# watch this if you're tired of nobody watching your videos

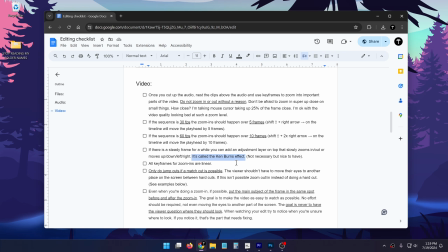1733s
And ideally, you want to always have at least some sort of movement in the video, whether it's the mouse cursor that's moving or that has just moved, or whether it's an image that's slowly zooming in or out.
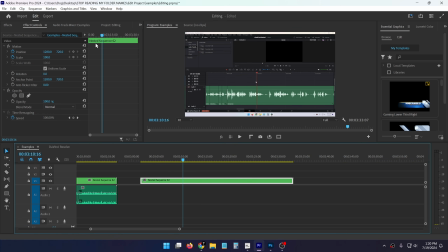1744s
So if there's a place in the video where there's a long, steady frame where nothing is moving, you can go into your project, add a new adjustment layer, then drag it on top here,
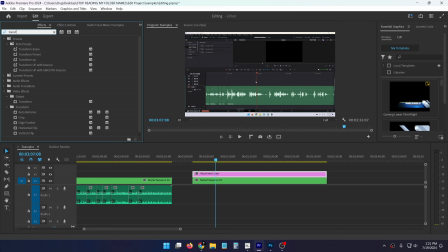1752s
extend it, then go into the effects panel, look for transform, and under distort, drag transform onto the adjustment layer. And here, if I keyframe the scale from 100 to 110 over the length of this adjustment layer, it's going to slowly zoom into the image, which will make it slightly more engaging to watch.
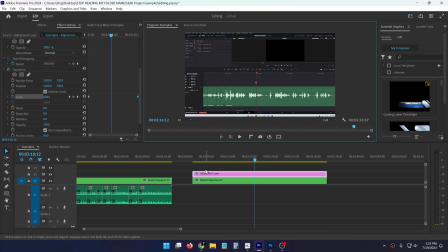1770s
You can create this adjustment layer once and then drag it on top of the clips that are 5 or 10 seconds long, and there's not much happening in those clips. Also, one very important thing is that if I'm doing something right here and not in the center, ideally you'd want to use this adjustment layer to zoom into here and not into the center.
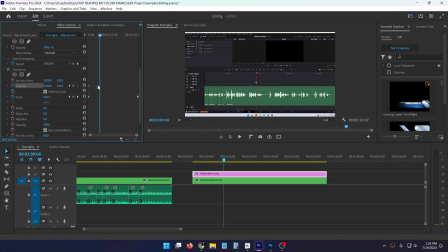1788s
So to do that, I would also keyframe the position so that it starts off there, and then at the end, it ends not in the center, but it ends right here in this corner. So now it's going to slowly zoom into this corner and not in the center of the screen.
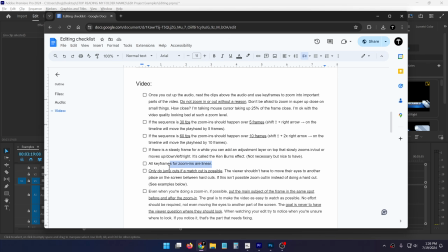1802s
So that's for long clips. All keyframes for zoom-ins are linear. When the zoom-ins happen over such a short amount of time, there's not really that much difference between non-linear and linear keyframes, so I just use linear keyframes.
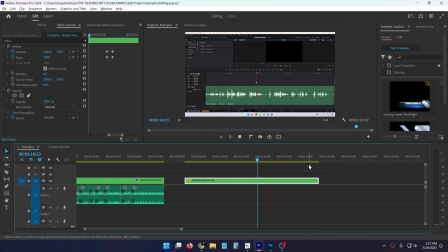1813s
It's a lot easier that way. This is the zoom-in with linear keyframes, and this is the zoom-in with Bezier keyframes.
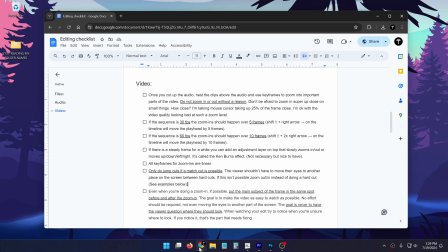1823s
It's pretty much the same thing. The next part that I'm going to talk about is the most difficult, so I'm going to give a lot of examples here.
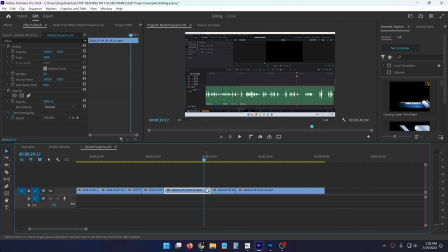1829s
Only do jump cuts if a match cut is possible. A jump cut is essentially this, when there's a hard cut between two clips without any transitions or any zoom-ins. So you can see that between these two clips, my mouse cursor teleports. And a match cut would be something like this.
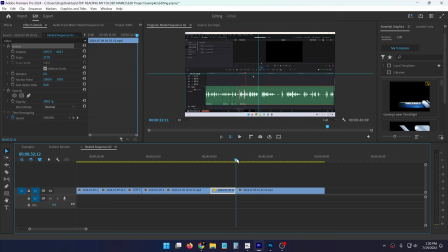1844s
If on the first clip, my eyes were looking on the mouse cursor, and then when the jump cut happens, my eyes would still be looking at the mouse cursor. This is a match cut. I would be looking at the exact same place on the screen between two hard cuts.
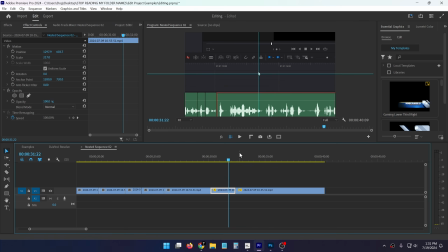1857s
That's why it's called a match cut. You essentially match where the viewer's eyes were looking in the first clip to the second clip, so that they don't have to move their eyes.
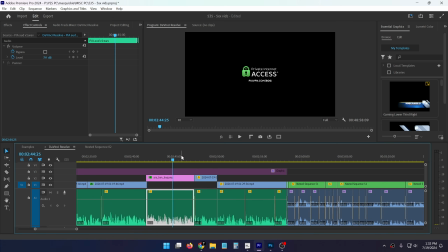1865s
This is called a match cut. Here's an example from my actual video. This is a sponsored segment, but here the viewer is looking at the center of the screen because there's something here,
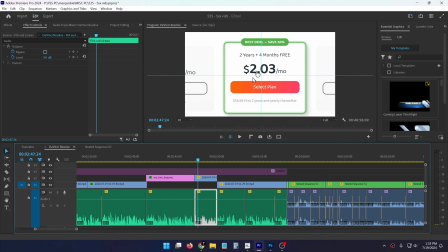1874s
and then the next cut that happens, they're going to be looking here, and this is the main subject of this frame where I want them to look.
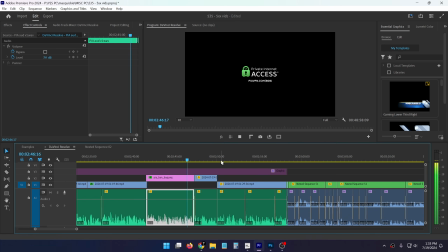1880s
So this is how it looks like.
3% discount on private internet access. That's just $2.03.
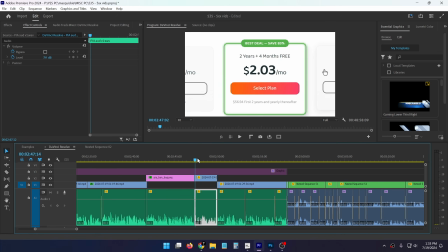1886s
Your eyes didn't have to change the position on the screen to look at the next thing, to find where to look, because it's a match cut. You were looking here, and when a jump cut happened, you're still looking here, which is where you're supposed to be looking. So essentially doing a match cut just makes a cut more seamless, which reduces friction to watch the video.
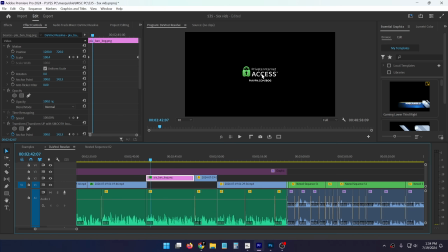1903s
Also here you might have noticed that I did a Ken Burns effect because this here is slowly zooming in on the screen.
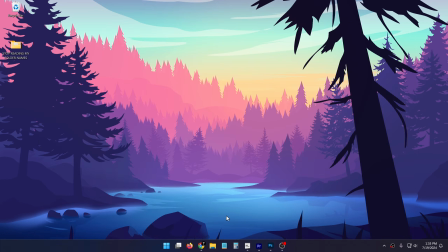1909s
Okay, so now you know what a match cut is and what a jump cut is.
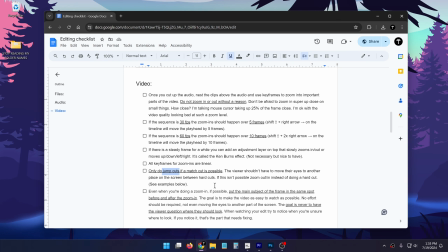1913s
A jump cut is essentially a hard cut between two clips, and a match cut is also a jump cut, but the main subject on the frame is in the exact same place on the screen between the first clip and the second clip. So let's finish this and then jump into examples.
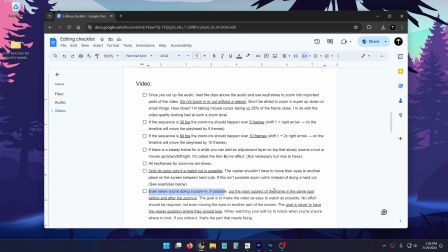1927s
Even when you're doing a zoom in, if possible, put the main subject of the frame in the same spot before and after the zoom in.
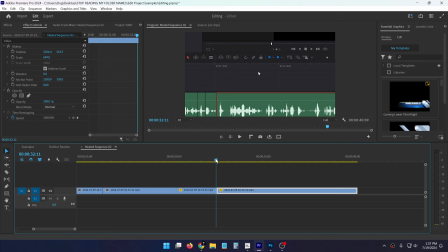1934s
Essentially think of zoom ins as match cuts. So for example here, when I did this cut into the mouse cursor, I'm going to remove these attributes,
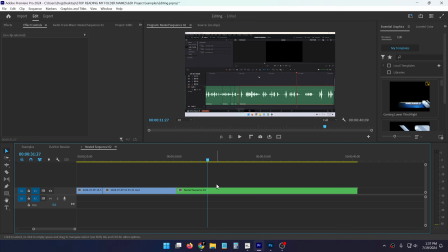1941s
then nest both of these clips, and say instead of a jump cut, I wanted to do a zoom in. I would do exactly the same thing over the zoom in. So first I would mark my mouse cursor with these guides, then add 2 keyframes, move 5 frames, and then zoom into the other mouse cursor over here.
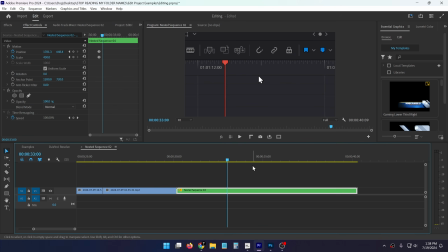1957s
So now here's how the zoom in looks like. It looked a little weird, but after the zoom in and before the zoom in, you were looking at exactly the same part of the screen, assuming that the mouse cursor was the thing that you were looking at,
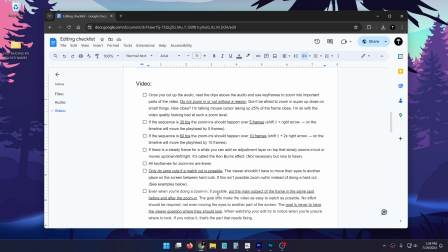1969s
obviously. So whenever possible, I treat zoom ins as match cuts. And the reason I do that is because the goal is to make the video as easy to watch as possible. In other words, to reduce all friction.